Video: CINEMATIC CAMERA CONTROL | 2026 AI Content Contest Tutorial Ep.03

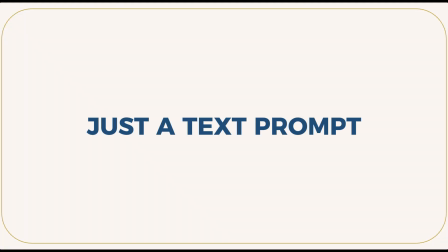34s
Every one of those shots was generated from a text prompt. No camera, no crew, no location.
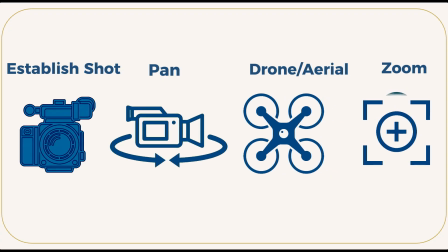40s
In the next 5 minutes, you will learn exactly which words to add to your prompts to control how the camera moves.
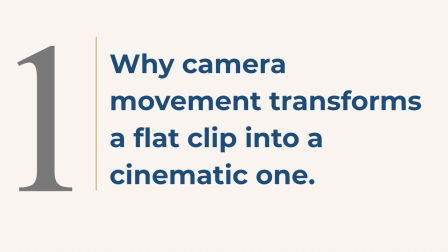47s
By the end of this episode, you will know 3 things. 1. Why camera movement transforms a flat clip into a cinematic one.
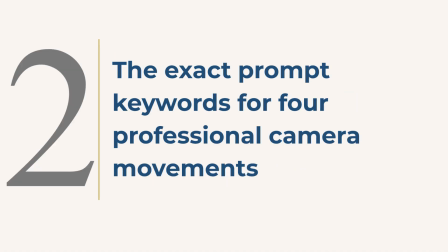56s
2. The exact prompt keywords for 4 professional camera movements. 3.
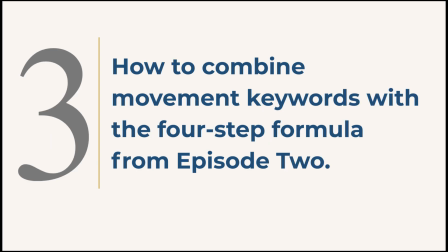62s
How to combine movement keywords with the 4-step formula from Episode 2.
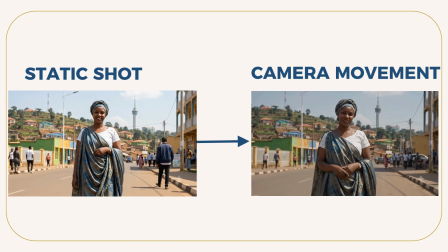69s
Look at those 2 clips. Same subject, same location, same style. The only difference is that the second one has camera movement in the prompt. Camera movement is not a detail. It is a decision. It tells the viewer where to look, what to feel, and how to read the scene.
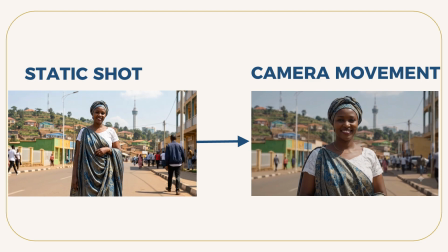87s
A static shot says, observe. A slow push-in says, pay attention.
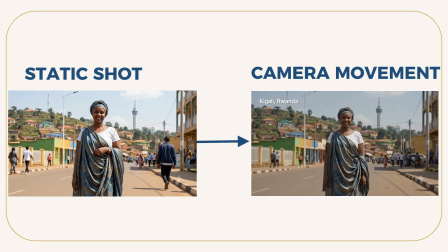94s
A drone descent says, this place matters. When you add movement to your prompts, you stop generating footage and start directing a scene.
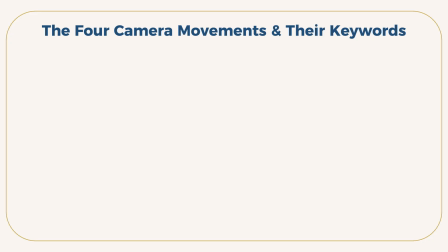102s
There are 4 camera movements you can control in Google Flow with prompt keywords. Keep this card on screen. You will want to screenshot it. First, drone and aerial shots.
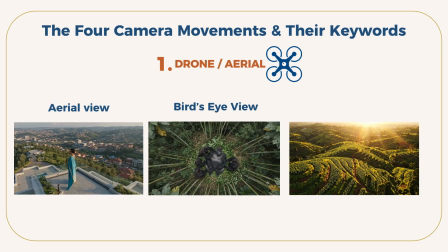114s
Use the words aerial view, bird's eye view, or overhead drone shot slowly descending to pull the camera up and above your scene.
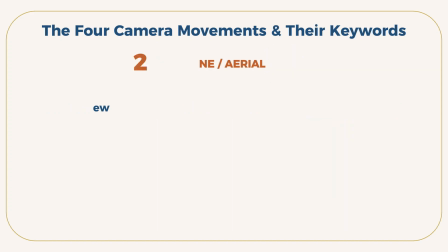123s
Second, panning.
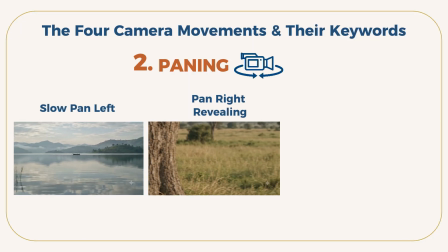125s
Use slow pan left, pan right revealing, or horizontal tracking shot to move the camera sideways across the scene.
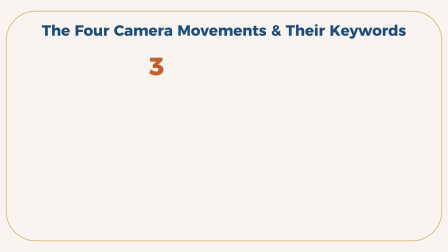133s
Third, zoom.
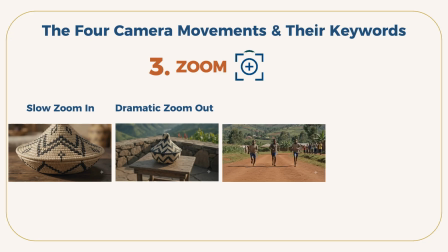135s
Use slow zoom in, dramatic zoom out, push in, or pull back to move the camera toward or away from your subject.
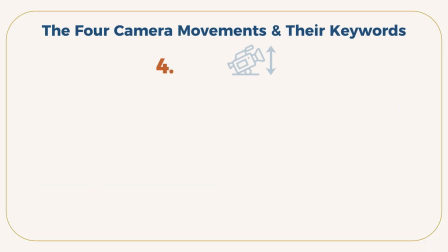145s
Fourth, tilt.
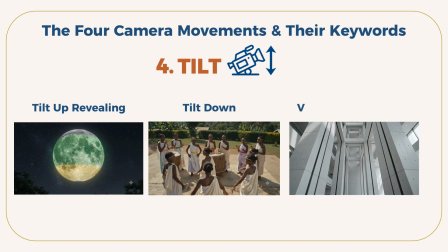147s
Use tilt up revealing, tilt down, or vertical pan upward to move the camera on a vertical axis.
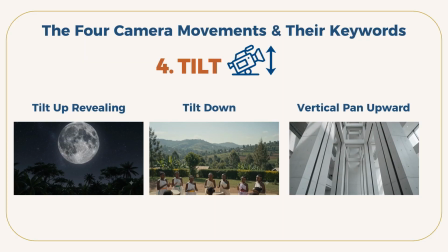154s
These keywords work because Google Flow has been trained on professional cinematography.
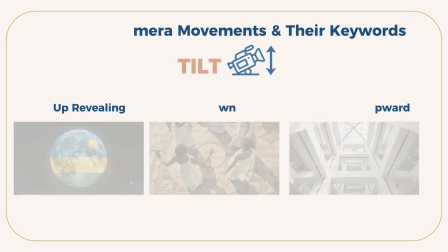159s
It recognizes the vocabulary of film, so use it. Prompt A, a drone shot over Kigali.
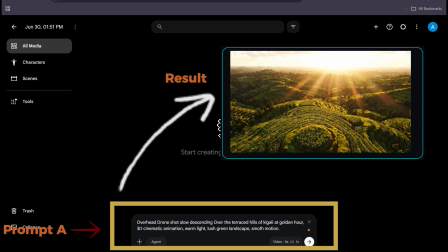166s
Overhead, drone shot slowly descending. That is the movement keyword.
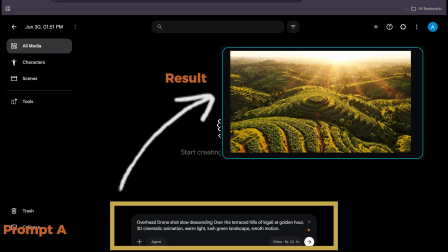171s
Terraced hills of Kigali at golden hour. That is the location and lighting.
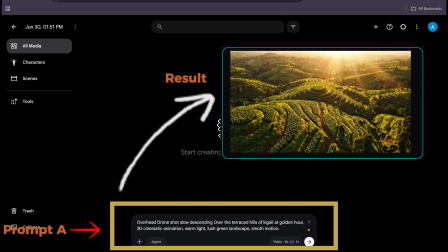176s
3D cinematic animation, warm light, smooth motion. That is the style.
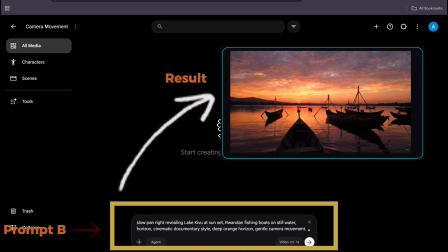182s
Prompt B, a slow pan revealing Lake Kivu. Slow pan right revealing. This tells the AI to start framed on one side and sweep across to expose the full scene. Notice the word revealing. It signals to the AI that something is hidden and should be discovered by the movement.
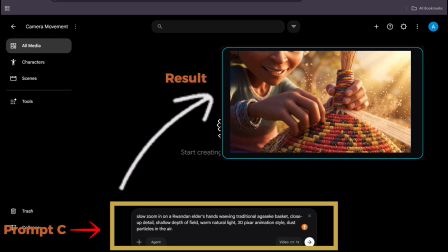199s
Prompt C, a slow zoom into a moment of craftsmanship. Slow zoom in combined with close-up detail and shallow depth of field layers 3 depth cues at once. The result draws the viewer's eye directly to the hands, exactly where we want it.
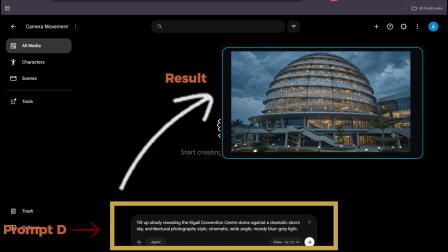216s
Prompt D, a tilt-up revealing an iconic Kigali landmark. Tilt-up slowly revealing starts at ground level and rises to expose the full building. Combined with dramatic storm sky and moody blue-gray light, this becomes a statement shot.
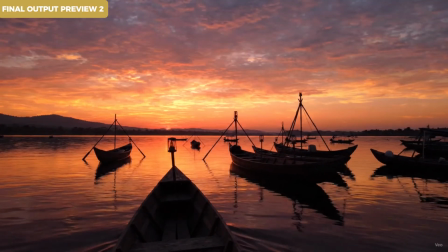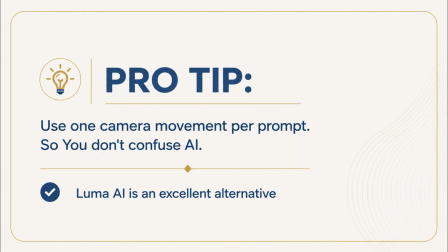240s
Here is the single most important rule for camera movement prompts. 1 movement per prompt. If you combine 3 different movements in one prompt, the AI gets confused and the result is unstable. Pick 1 movement, make it intentional. Add detail to that movement. Speed, direction, what it reveals.
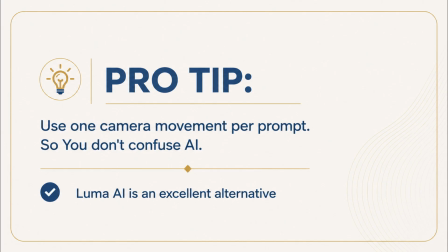259s
If you find Google Flow's motion is inconsistent on a particular shot, try Luma AI. Its camera control system uses slightly different keywords, all of which are listed in the PDF workbook for this episode.
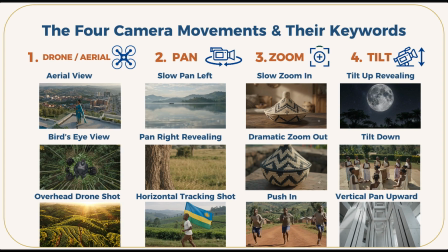272s
Let us recap. Camera movement transforms a static clip into a directed scene.
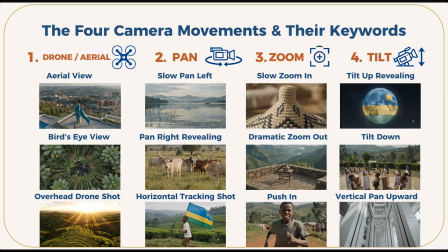276s
4 movements: drone, pan, zoom, tilt, each controlled by specific prompt keywords.